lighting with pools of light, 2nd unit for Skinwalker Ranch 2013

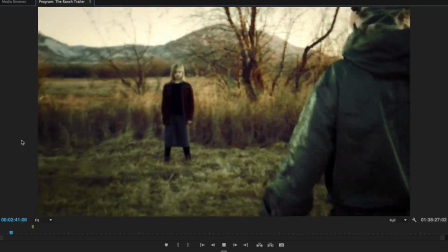247s
It's tighter than I would have liked to shoot it, but I wasn't directing. So anyway, we go through this field.
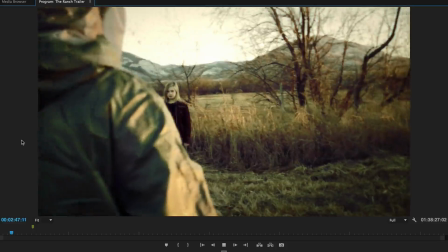254s
I love how the sun's coming in, that nice side light, that golden light, all the highlights on people's shoulders.
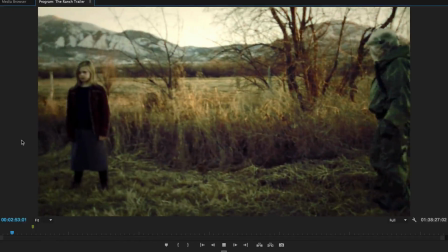259s
And the suits, the cool rubber suits, they're these old Russian hazmat suits that they got online.
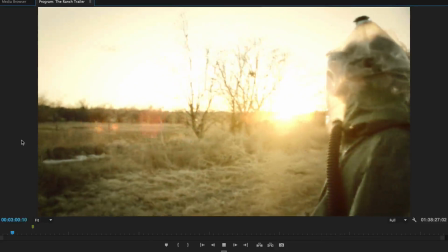267s
Unused, I would think. There you go. I love that sun coming right through there. You can see all those flares.
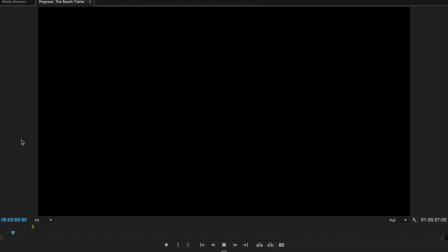272s
You can see there's a little bit of vignette too going on. Alright, so moving on. So we're back in the van now.
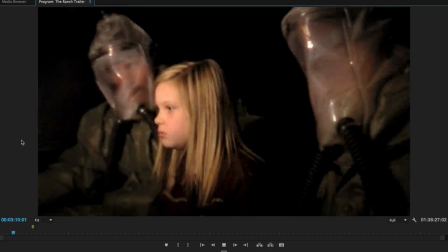277s
Again, for lighting, I really didn't do much in here.
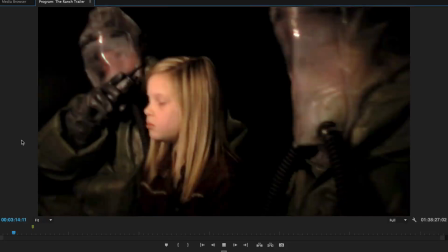281s
I think I had one LED, battery LED, just off to the girl's face here.
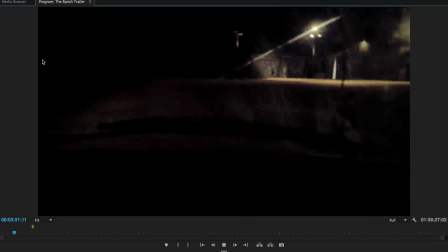287s
but we didn't actually use it that much in this van. All right, so cut to nighttime, so they end up traveling quite a bit.
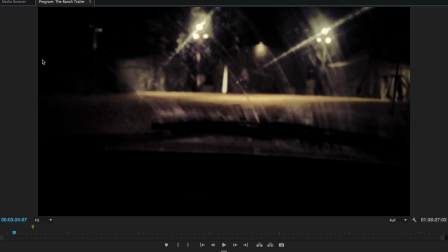293s
Let's talk about this scene. So they pull up to this research facility. We have these big, huge army tents.
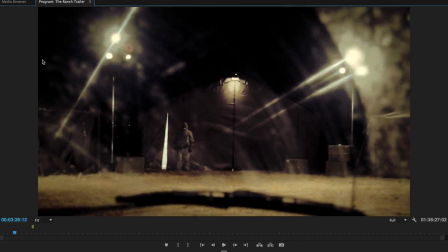298s
We have these light stands, lighting arrays set up. And the fun thing about this is these are just big combo stands set up with parkans on the top, like stage lights. And we're in the middle of nowhere. We had two
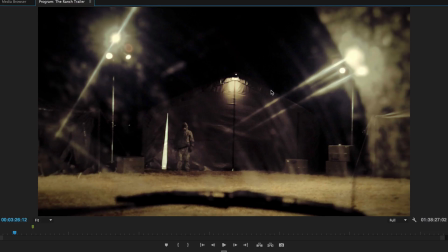315s
6,500-watt generators running in the back, so we had plenty of juice for everything. But that did cause a little bit of a problem later on I'll talk about. This center tent was the only tent that had any actual thing going on. There was 2 other tents you can see here.
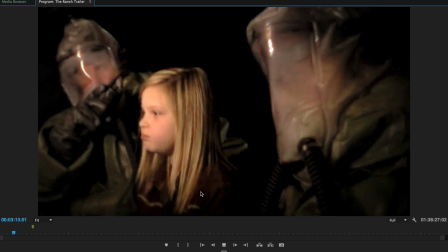328s
They had crafty and wardrobe in them, but no heaters. It was freezing.
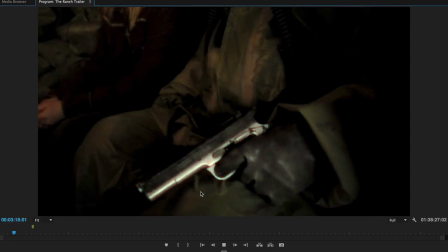334s
All right, so we're moving on. There's a little glint off the gun.
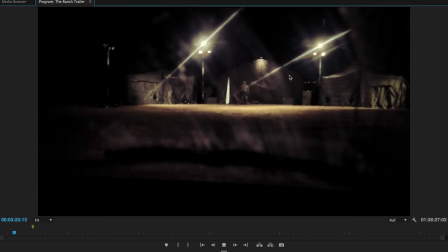338s
All right, so we have our tents, and then what we wanted to do, this is one of those instances where they want to have these spots of light.
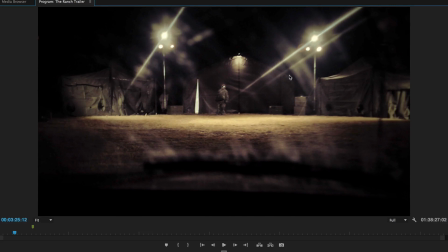344s
You come into the light. This whole sequence is all about coming and going in these pools of light. I think this was a little 1K nook up here. It was basically a 750 zip or something. Basically, halogen work light, just a little bit more than 500 watts.
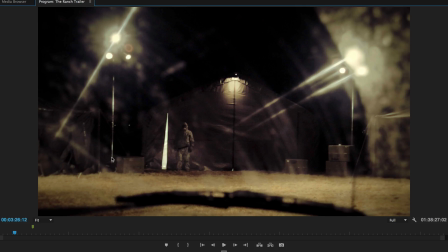362s
And we had these guys strung up on combo stands just in the middle of the scene because we could do that,
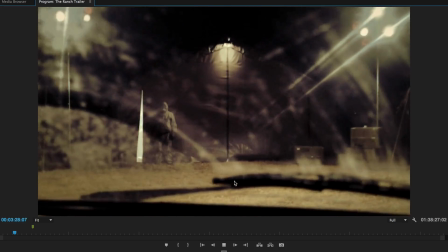368s
because that's the best, is when you're a DP and you can just throw your fixtures in the middle of the scene and nobody cares.
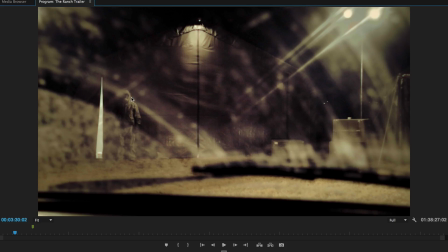374s
That's actually my gaffer right there. They needed to have somebody stand outside and he was done, so he's like, I'll do it.
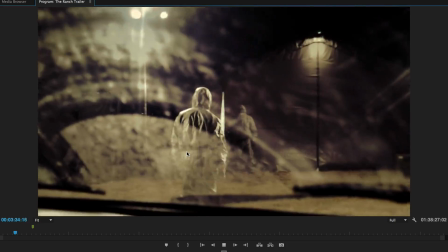382s
All right, so we're getting out of the dirty van. He walks up.
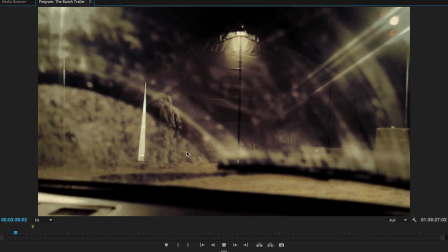386s
This is also, we had a whole bunch more fixtures up on these lighting arrays, but it was just too bright once we got out there.
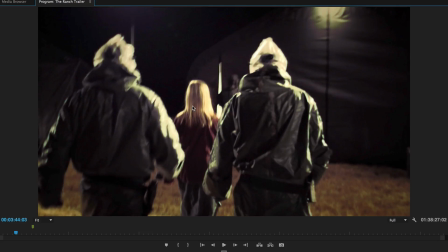393s
So we turned off, I think, 2 or 3 extras that were up there. Again, I love how the lights just, look at these hard edges, side lights coming off people.
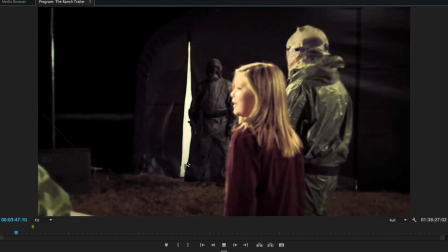401s
I love it. She has a moment of realization. She's like, where am I?
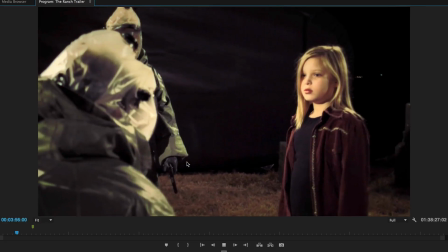408s
As we freeze, you can see everyone's breath. And that's all pretty straightforward.
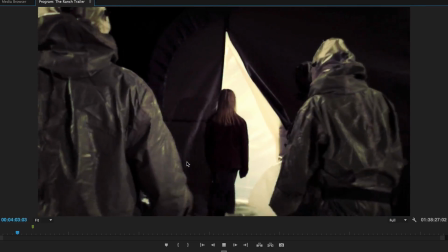416s
So again, we just had, for this lighting setup, those 2 trees, those 2 arrays set up left and right at 45s, and the one in the center.
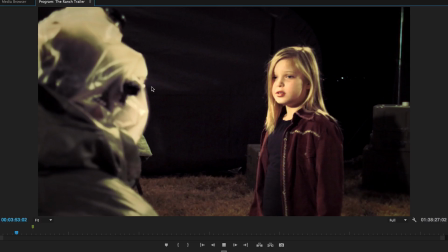425s
Her face is getting lit up, obviously, by the ones to the left, getting a kicker from the ones on the right, moving on.
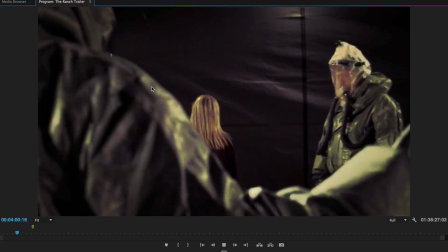432s
Nothing too complex, just kind of is what it is, but it looks awesome. Now, we're going into this tent.
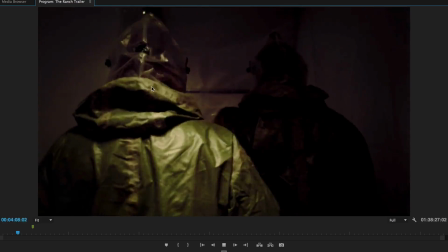440s
Now, this tent, we took a day and rigged. They had these, it's a military, what am I trying to say here?
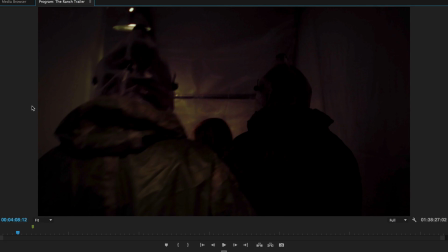448s
Quarantine tent. So we had this huge tent, and they ripped all these plastic dividers. And going in here, the director again wanted moving to give it some depth, give it some interest, and some control.
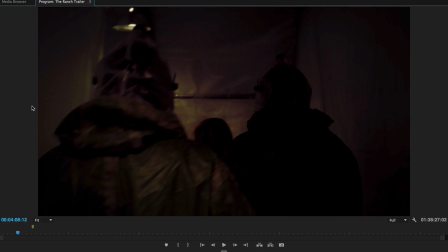462s
We would decide to do pools of light. So we had a whole bunch of these dish lights that you just get at Home Depot. It's what everybody tells you to get back in the day if you look at the DIY stuff. And we hung them along this corridor.
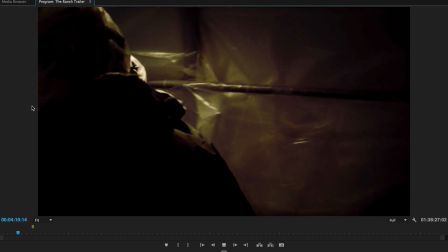475s
So they walk around the corner here. You can look up. You can see they move from pool of light to pool of light.
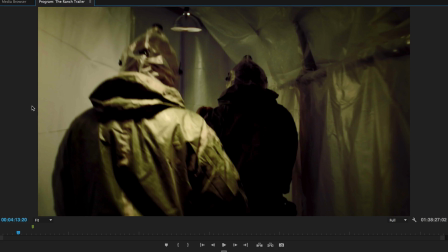480s
These are just regular old incandescent light bulbs.
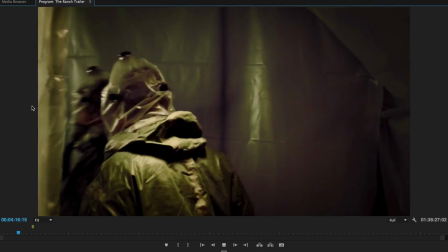485s
There we go. Moving in and out, in and out.
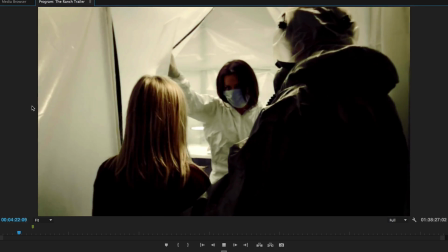490s
And they stop and they have the girl go into the examination room.
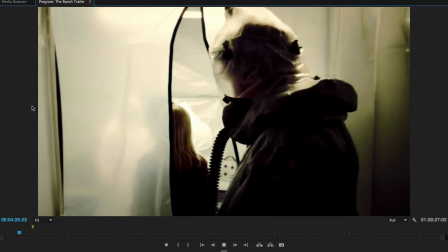494s
We'll talk about that setup in a second.
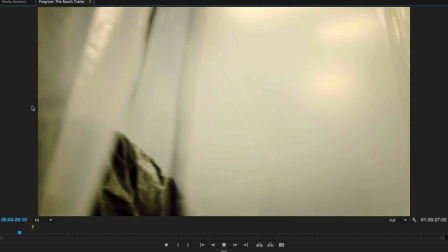497s
They go into the quarantine room. There's supposed to be some steam that comes down and washes them.
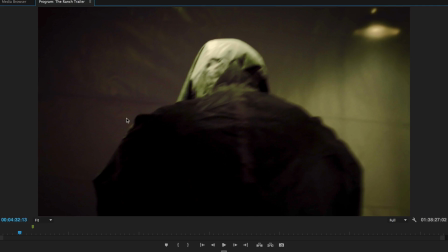502s
This was another special where they wanted this kind of pool of lights showcasing that they're taking off their masks, putting them in this case.
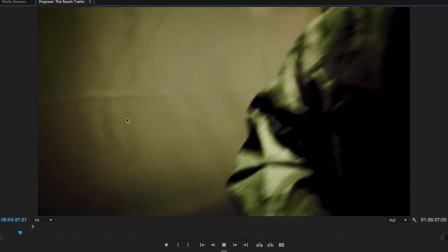510s
So this is a really fun area to light.
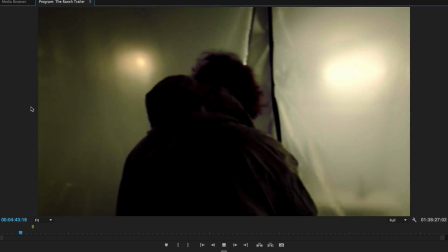513s
Whenever you can just really focus I like it when you can focus on small areas and just highlight what you want to.
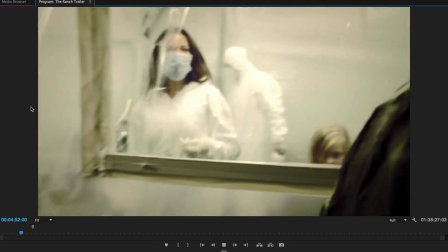522s
And in this room in here, it was kind of fun to set up. I'll tell you what we did here. So now we're into kind of just this sterile, lit environment.
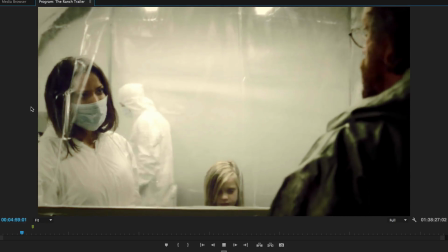530s
Again, nothing too special. We weren't worrying about a style per se, although the style was industrial.
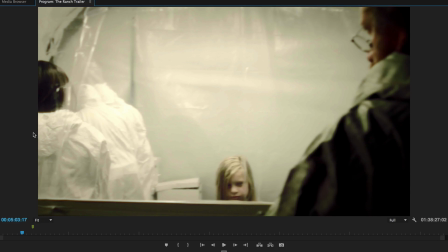538s
So the plan was to have our kinos in the
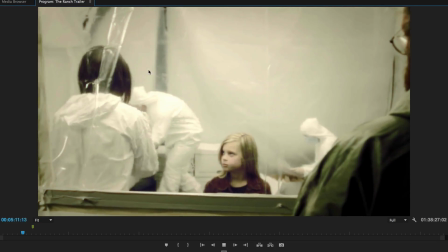550s
along the walls of the tent here, so that we could add just a little bit of texture to everything.
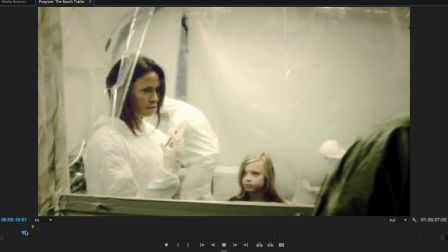557s
So we had, and I'm going to jump back just a little bit here. Back up here.
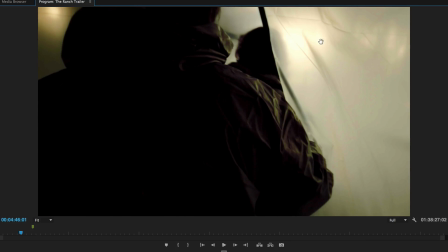565s
So as you walk in, you can see a little bit. There's a little bit of a glow just off right here. Here's one 2-bank Kino I had left off the truck.
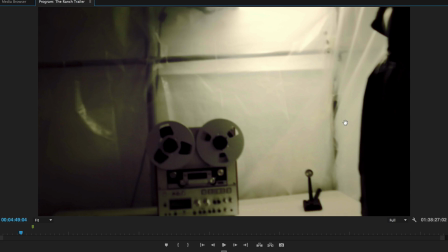573s
We had 2 4-banks and 2 2-banks. Because the idea was they also had a bunch of these shop lights that were fluorescent shop lights.
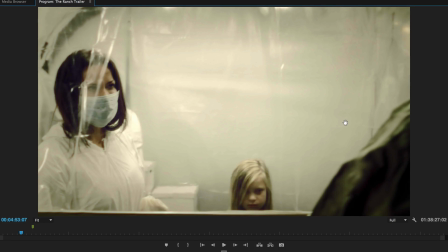582s
Because we weren't too worried about color tone, color matching. again, it was supposed to be just, they were going to heavily filter it, destroy the footage.
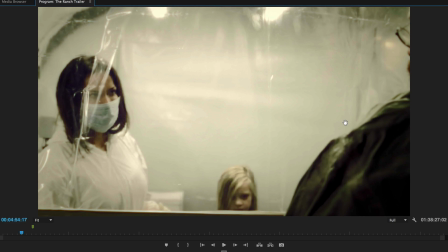591s
This is a lot cleaner than what you're seeing. This is also uncolored now. This is the uncorrected version. This is what you're getting off the 7D, off my native settings. Anyway, long story short, so these tubes up here ended up being, we just took the naked Kino tubes and stuck them up there because the fluorescent shop lights we had, it was too cold
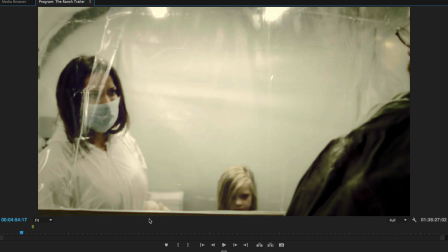610s
for them to warm up properly to not flicker. We do want it to flicker later on, but we wanted to control the flicker. So we ended up having to use all of our Kino bulbs up in this room, and the shop lights we just kind of threw off to the side.
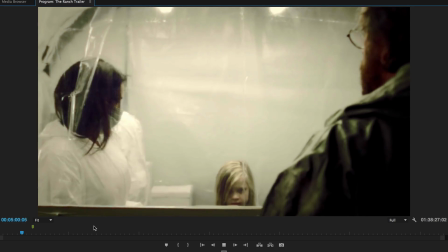625s
But it worked out. I think it worked okay. Oh, here's one other special note.
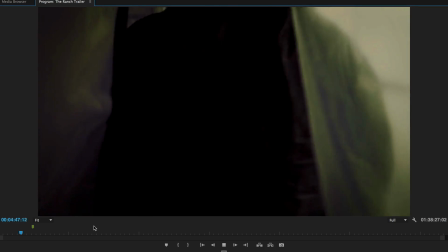630s
Anybody who's an audio guy, check out this little gem. There's a Nagra.
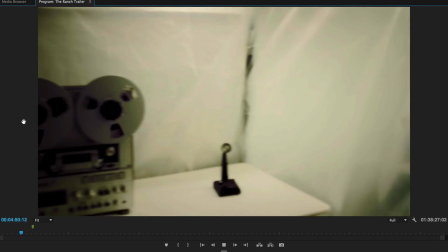635s
Look at that. Awesome. Okay. Moving on.
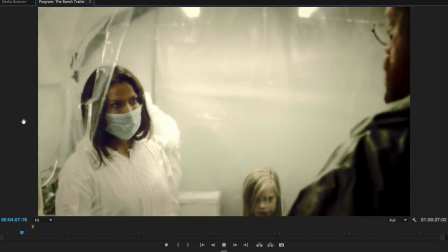642s
So we go into here. Once we put it all up and looked at it, I didn't do any too much tweaking.
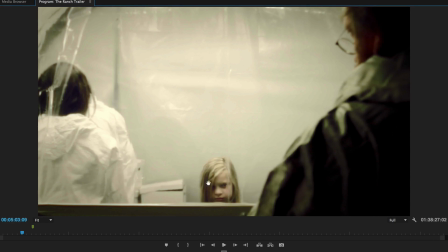649s
I just, after looking, I thought, you know what, that looks pretty good. You can see that she's got a little bit of a half light on her face here.
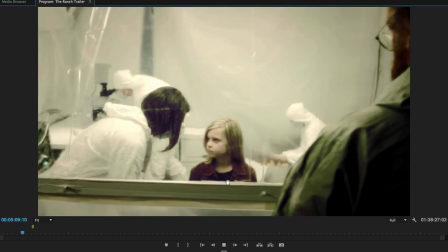658s
Lights bouncing everywhere off the whites. We have some cool contrast. All right, she gets all scared.
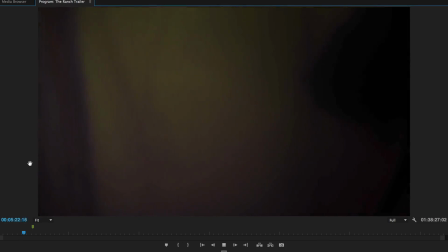668s
I'm trying to think if there's anything else on this particular scene here. All right, moving on. This is all raw footage, so, or no, is this the cut sequence?
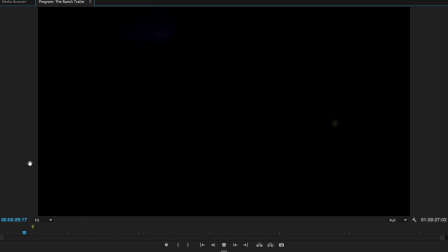676s
I can't tell. Sorry guys, this is a long time ago. All right, so what happens is she shoots herself with a needle. There's a stunt that happens. I'm fast forwarding right now, and then the guys run into the exam room to check out the doctors.
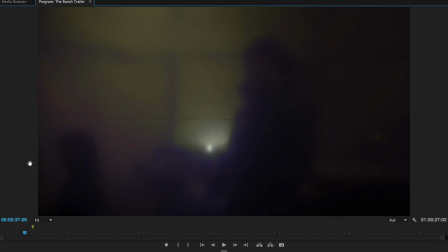689s
Okay, so once the exam room went all dark, this is when we're manually flickering these lights out by the generator.
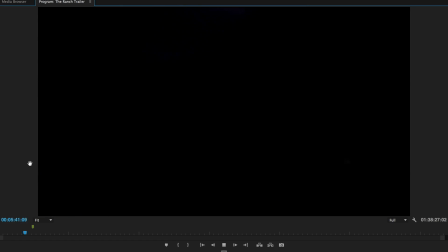695s
So my gaffer's out there flipping those lights on and off, giving us a nice pattern. The exam guys go in, and there you go. So now we're flipping everything. I'm going to rewind, sorry. So we're coming back to the exam room again. So this little blue light in the corner here,
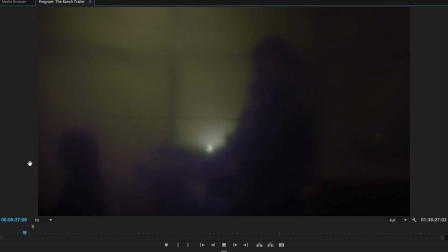711s
what we did is I made sure we had some kind of anchor light because we were going to track this scene because our scientist guy,
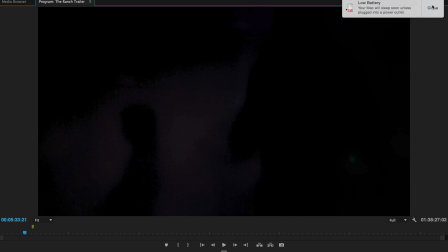719s
oop, my computer's going to, let me see about that. All right, where were we?
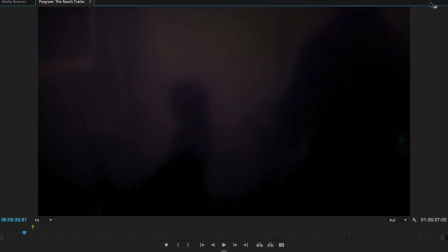725s
Okay, so the exam guys were going to, oh, his head was going to explode, and I'll tell you how we did that too.
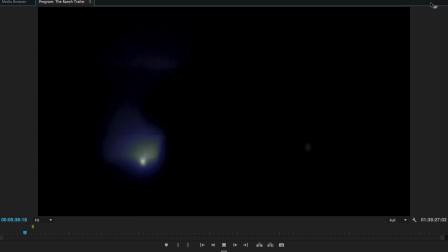732s
So he goes in here and, oh, my head hurts, and basically his head explodes, and it's a horror film.
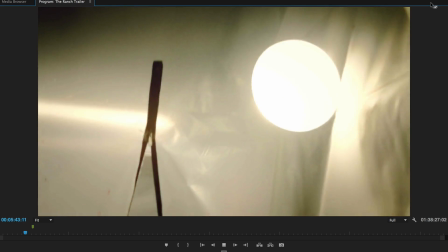737s
What do you want? But I wanted to make sure we had something to track in there, do a planar tracker, so the guys had something to track.
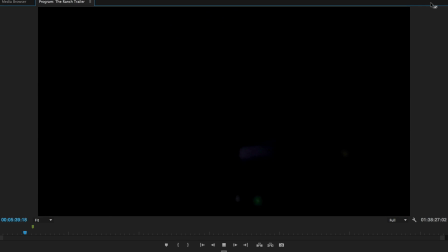743s
Now he covers it here.